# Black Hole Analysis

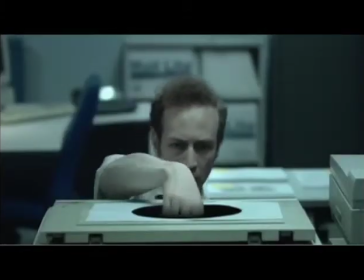245s
The overall pace of the film is very slow at the start to mirror the character's low morale and lethargic mood,
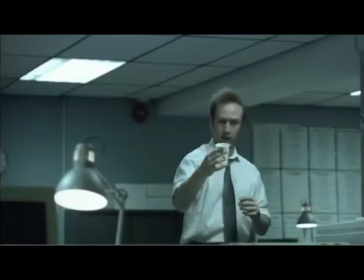250s
but it then starts to pick up as he realises the potential power of the black hole and his true intentions become clear to the audience,
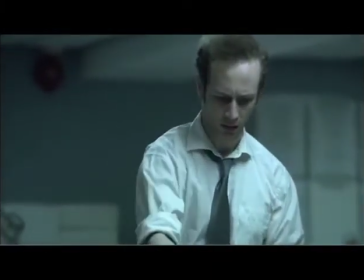257s
which is his greed.
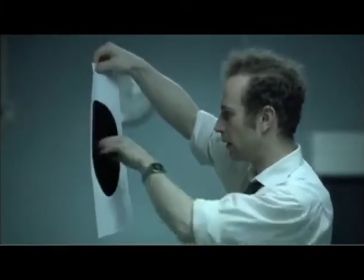259s
There is a significant moment which, in my opinion, is a turning point in the character's degradation in his profile, and it is this moment here.
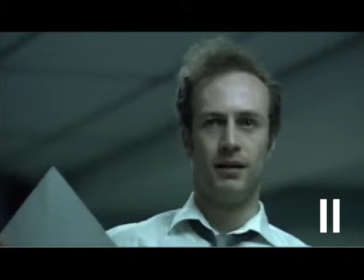268s
To me, this is a very intense moment for the audience because they are so close to his face of an extreme close-up that you can't avoid his face, which shows his greed and how his morals, he's just losing his morals.
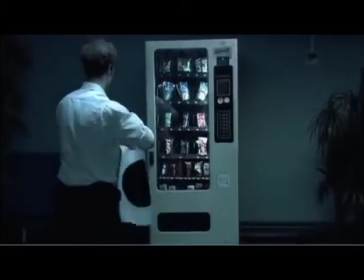284s
I feel that the lighting in this short film is extremely effective and adds to the whole
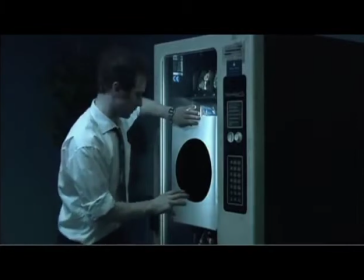289s
oomph and atmosphere and the mood that the directors and creators are trying to make.
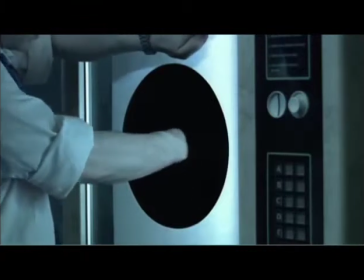294s
At the start of the film, there are neutral colours, low-key lighting and lack of depth to the lighting.
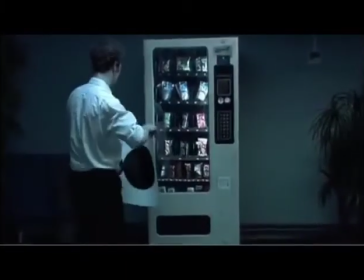300s
This reflects a dark atmosphere. However, as the film continues, we see a little bit more colour, not much.
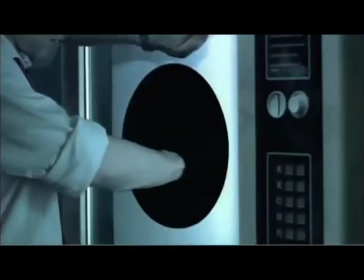307s
For example, the Snickers bar, there is red on the logo of the Snickers bar.
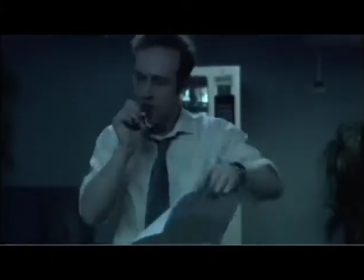310s
And then during the end of the short film, the low-key lighting comes back and then moves into chiaroscuro lighting.
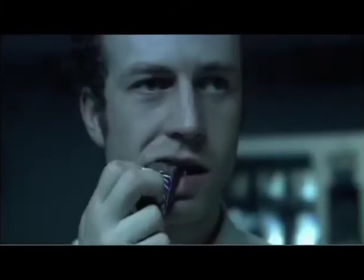318s
The frame is dominated by no light to reflect the dominance of greed over the developed character as he is highlighted trying to get the money out of the safe.
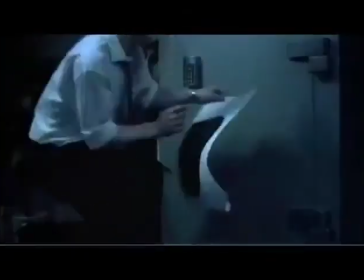327s
There is no dialogue in the short film, which I personally feel adds to one of the key themes in the film.
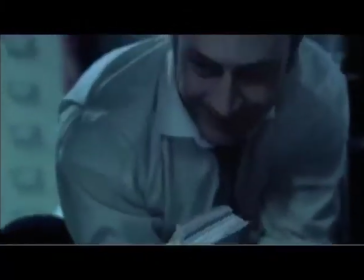332s
We do not hear from any other characters or workers in the office,
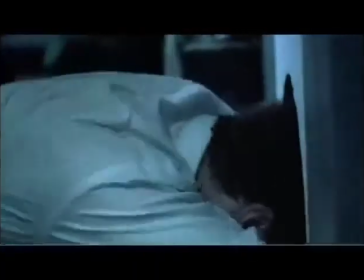335s
other than the diegetic sound in the background of people typing in computers and printers, and therefore we only interact with this one character.
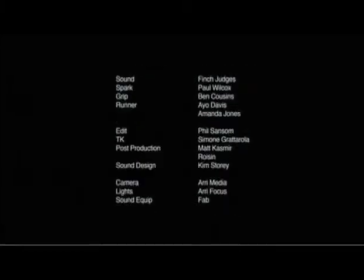344s
We do not hear from the developed character, and the lack of dialogue accentuates the importance of other sounds and facial expressions, particularly the black hole. Next, the verbal code. There are certain objects used in the short film which could have possible meanings and representations. It is not only the objects but what the character does with these objects and how he reacts. Now this was a hard code to analyse from this clip due to the absence of dialogue from the only developed character and anyone else in the clip.
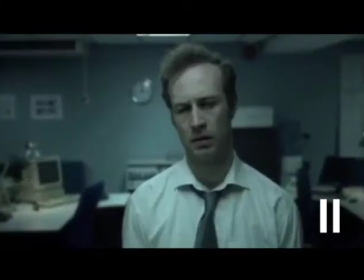375s
However, the character's gestures is his way of expressing his emotions, and the sound of the printer and the diegetic sound in the background adds to the mood and the atmosphere at the start. As mentioned many times throughout this analysis, the character's lethargic mood at the beginning of the film is shown through his body language.
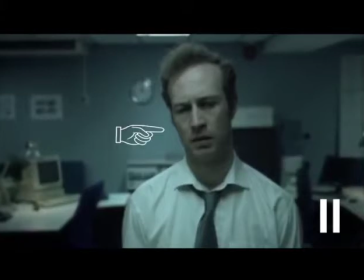393s
His shoulders are slouched, face is showing little expression other than to be bored, and his overall performance is suggesting that he is fed up. The lack of dialogue, I personally think, is significant because it accentuates his body language and gestures, giving a clear pronouncement of his mood and emotions. If he was to speak, I guess we would get to know the developed character a little bit more, but then when he does get stuck in the safe, we'd be more sad and feel more pity for him. Instead, we're thinking, is he the antagonist? Is he the protagonist? Am I happy that he's in the safe because he has done something wrong? Or do I want to know if he gets out? As the character's greediness starts to take over his emotions and mood, his body language completely changes. We do not have to hear anything from him to understand that he is being manipulative and feeling selfish, because his gestures present this effectively. For example, his shoulders hunch and his eyebrows show his emotion and pleasure when he realises he can get through the door because of the black hole. The symbolic code. Looking at symbols and representations in the short film. One of the obvious symbols? The black hole. The black hole represents greed,
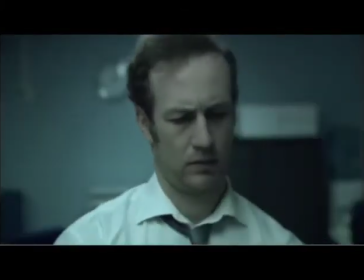464s
and it flips the mood of the character because he discovers what it does, like the power it has.
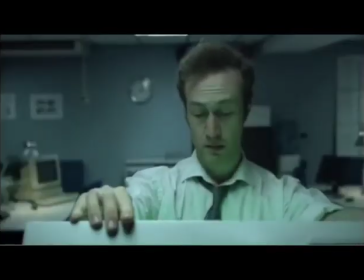471s
The black hole overwhelms the developed character, who is someone within a conflictive society.
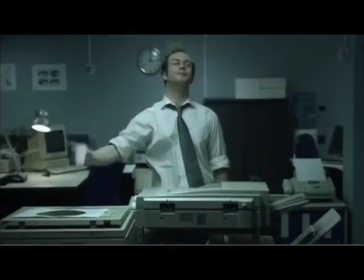476s
He is bored and is getting fed up of his job in the office. He attempts to steal and does something completely immoral within society because of this one black hole.
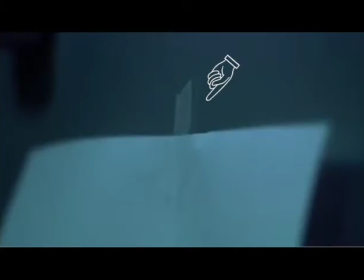485s
Another symbol not as obvious, the sellotape. The developed character uses to stick the paper onto the vending machine and the safe.